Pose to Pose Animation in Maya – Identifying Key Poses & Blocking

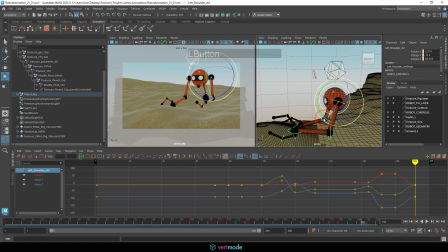And what I might do is, rather than having the arms at this perfect relaxed state, just bring them up a bit more, or maybe bring these back and in a bit more. So that way we can keep them on screen without them being too disturbed in terms of looking tense or otherwise.
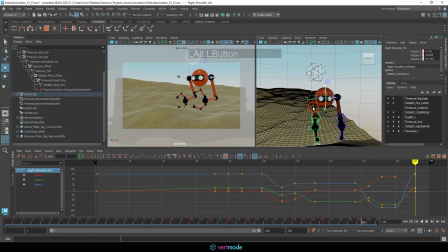Now it looks like he's squinching his arms together, which he kind of is. All right.
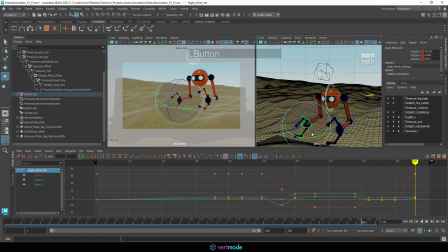And we'll move that out. And I want to make sure that hand gets above the sand dune. Okay, so that looks okay. And we'll just hit the S key there. So that will be our full cycle, just kind of resuming back.
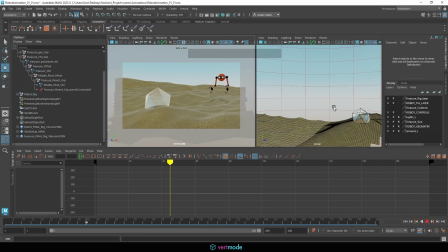And with that in place, hopefully it'll give me a better idea of where I'm going to throw this object and how long it's going to need to fly for and where it's going to land.
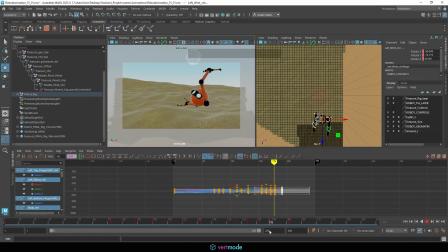So what I'm going to look at here is we're going to chuck that. This is going to continue kind of moving outward there. And I think what I want to do is right before he transitions to the next pose, we're just going to have this gem fall from the sky.
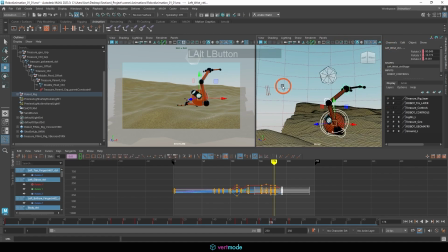So I'm not sure how I switched my perspective there, but I did.
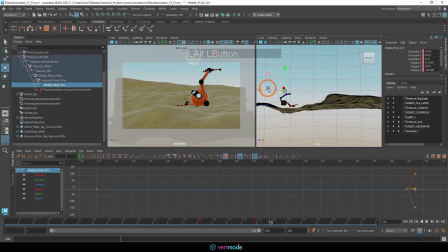So let's go ahead and just move this over at 178 into whatever the position is that I'm going to want this to be in.
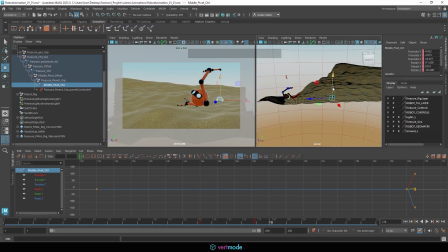So I want to maybe make it not too far. And I could always change the position here because it's going to go off screen.
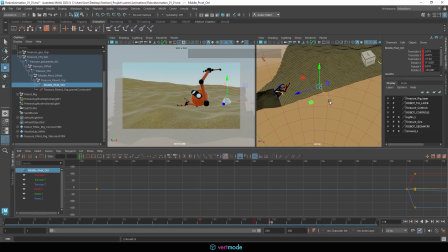Maybe something like that, so that way we can still see it here. Maybe keep it on the third if possible.
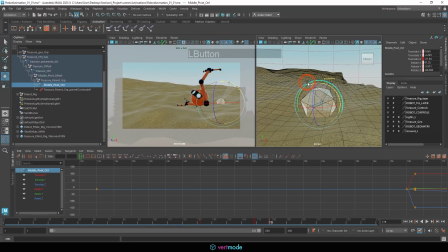And just find a nice spot in the dunes where we can have it kind of plant itself, maybe even give it some rotation so it looks good.
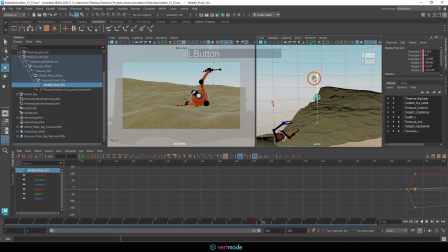And then in the in-between here, I'm just going to pull this way up so it arcs off the screen and it comes falling down like a meteorite. So let's check out the timing on that. I didn't quite count the frames to see how quick it is.
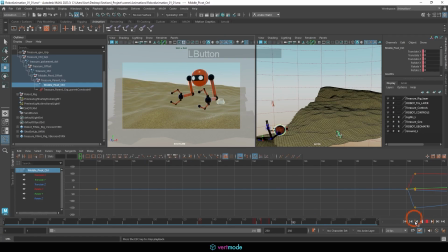That feels okay, and then we'll have the character resume. So I don't know if I want the character to really do a moving hold after resuming.
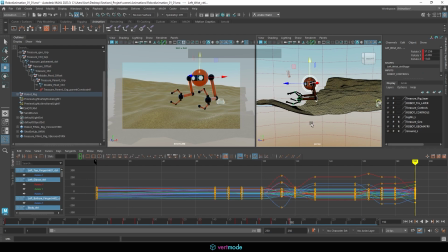I kind of do. Just kind of get into position and then go. I'm going to make this a very brief one, about 4 frames, so I'll go to 96 here, hit the S key, and then from here we can just have the character go on their merry way and have it hold for about 24 frames.
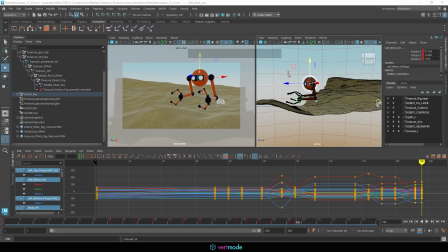So we could just take that to the very end. It's 196. This is where my math skills are going to throw me off.
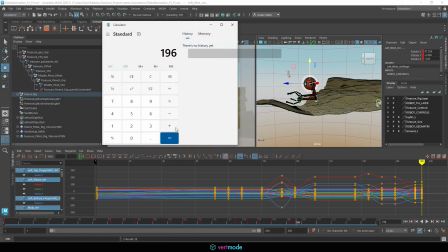I know 4 puts me at 200, so it's probably just 220, which is correct.
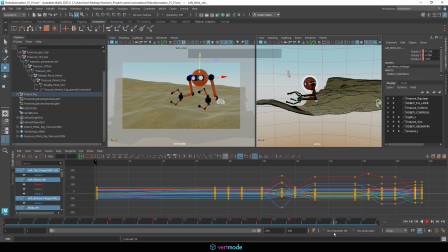That's going to be where I plan to end this animation. So I'll just set this out to 220, set my range to 220,
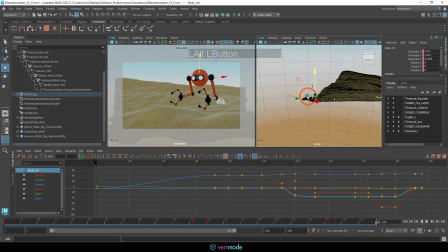and we'll just move this character off the screen and on their merry way for about 1 second, just to see how that's going to look in terms of timing here. So I'll just pause for a second, and then they'll be on their way.
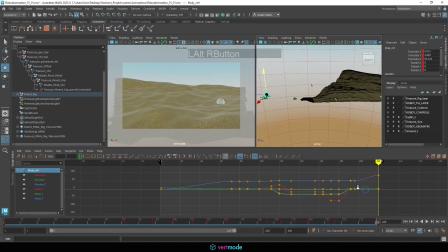Now that feels a little bit quick, so what I could do is either move him backwards a bit, which apparently I only keyframed one thing. So this way the character really takes a slow time getting off screen.
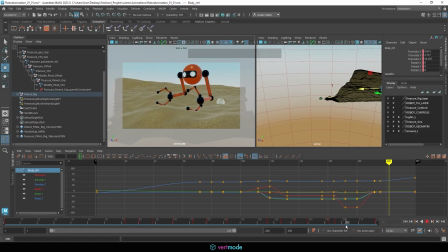And I think that feels okay. I can also check the angle it's going at. I might want to lift it a bit more. And I could always add an in-between or a breakdown frame to get it so it doesn't quite clip the ground there.
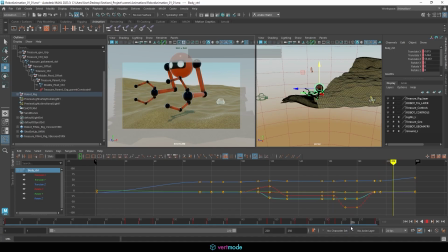And it gives us something a little bit better in terms of that. We could also play around with a different angle here.
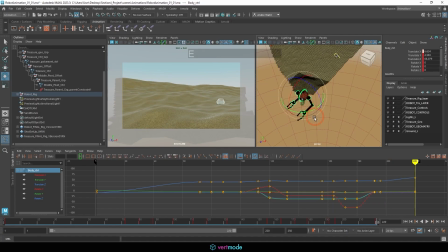We could have it come right at the camera, which could be kind of interesting. This would be a change of angle here, which I don't know if I exactly like, but I feel like it feels a little bit better than going off to the side of the camera.
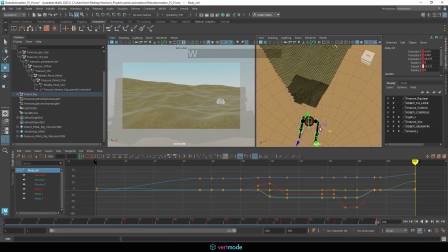So we could keep playing around with that and just kind of find the angle we feel looks right here.
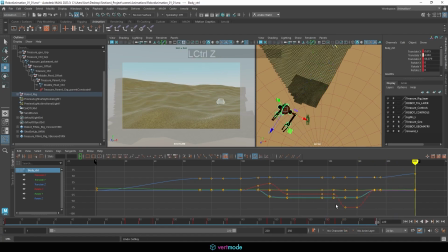I don't really like the turn though, so I think I'm just going to have the character continue straight forward like we intended originally. And then that's going to hold. So I want it actually to hold here for 24 frames after the character clears it.
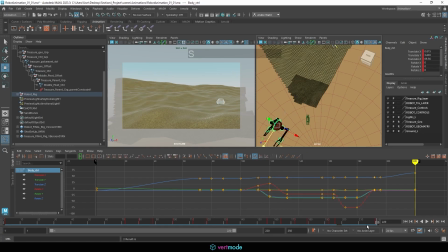I might want to have the character just clear the camera a little bit more, so they're going to get off screen even faster. And just kind of leave it behind, which I'm okay with that. I also might continue to raise the elevation a bit.
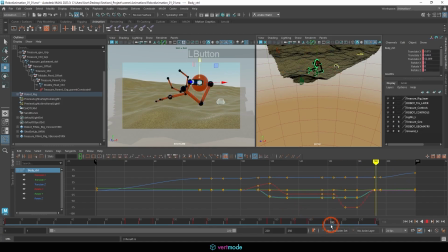I'm just trying to check this frame by frame because it's kind of quick here. Let's just play through the animation to see the progress so far.
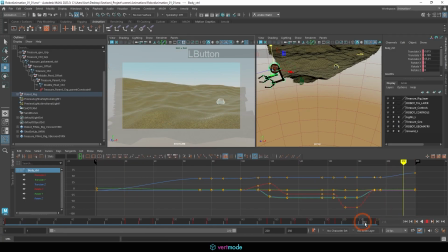Okay, so that feels fine. And I think I'll end it there. If we need extra frames, we can always add them in, but this gives us at least 12 frames of, end frame, end reel, I guess you could say. So let's save. Let's make this full screen and just check it out.
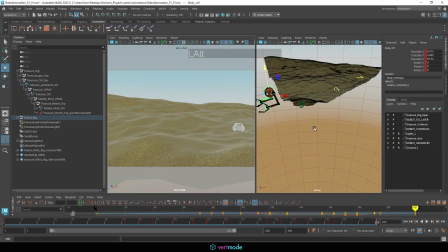And make sure on that last frame, if you haven't already, highlight all the controls and hit the S key.
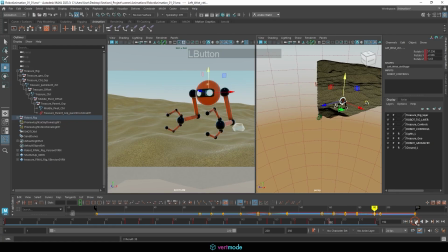I don't think I did. And you could actually go back to all your keyframes with the character control selected and just do that. I'm just clicking forward to make sure we have a solid keyframe on all of these.
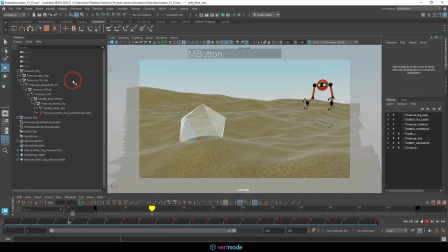And this should work as our block-in of our extremes and our key poses. And in some ways, some of our breakdowns. This is looking pretty close to a polished animation, in all honesty. But that should give us a good start to our project and getting this animated.
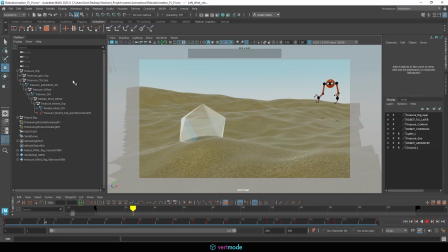I may end up adjusting the camera angle just a little bit to be a bit wider here as well. It would be nice to maybe have this swoop stay on screen, and I don't really have the real estate for that necessarily. So I could come to my shot camera here. If I'm not mistaken, I've made bookmarks.
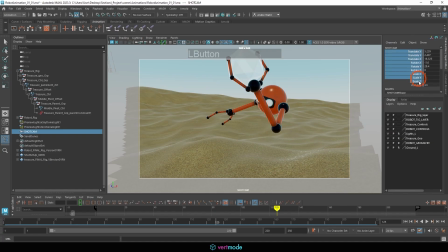If not, I can make one. And in this particular frame, go ahead and unlock this and try moving it out slightly. So let's go ahead and unlock these. Why is it not? Oh, it's a reference.
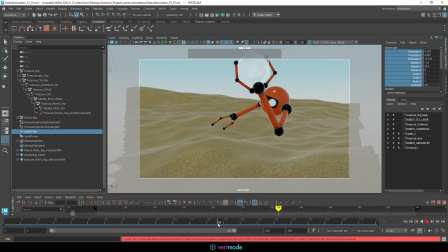Okay, I'd have to go into the reference to change that. So something I could try and do later. I don't really have a lot of wiggle room though, since I cropped the ground to this camera angle. So it might be okay if we have this go off frame for a few seconds.
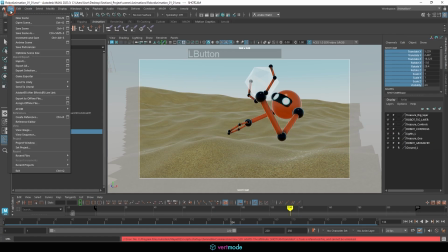But let's go ahead and say I did want to make that change. Just to show you, we could save this. We could come into our reference editor, or actually not our reference editor, our project.
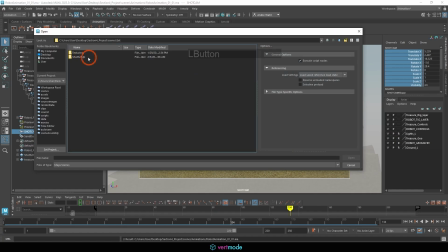So let's go to open scene. We can come into our sets, our shot setup 04, open this up.
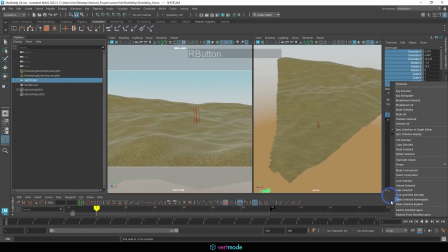And the shot cam, we can unlock this. We could save.
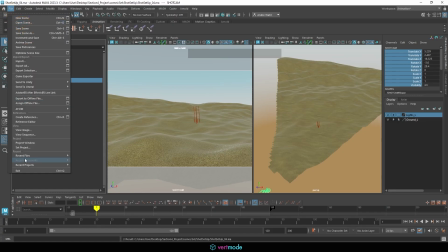And then that gives us the ability to lock it in our main file. We could go back to our recent files, to our robot animation.
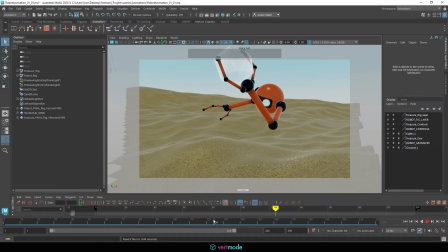And now if we needed to, we could reframe this so that here we might have the ability to see this a bit better. And we can see how that affects our entire shot. I've moved it kind of up for more screen space. I don't think it affects it too much, which is kind of nice.
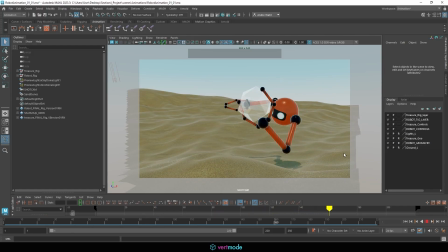We can actually see some of these actions a little bit better, potentially. It does, however, change the angle for some of them, and I would not suggest doing this in a production setting, especially since these are locked. But I feel like it does give us a nice look there. Let me see.
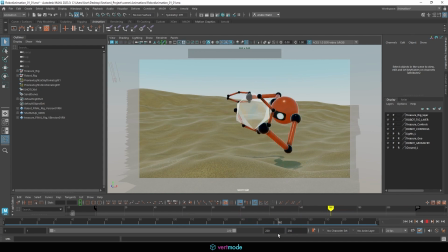So the hand's staying on frame when we throw, which is nice. We could also do an animated camera, which isn't exactly something I'd want to do, but it could be an option. I do like the space this is giving us, though. I feel like the depth is actually reading a little bit better here.
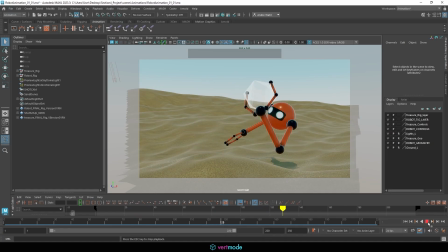It reads less shallow, and the motions are a little bit clearer for our character. So I'll go ahead and keep this. I'll go ahead and lock this down with this new one here.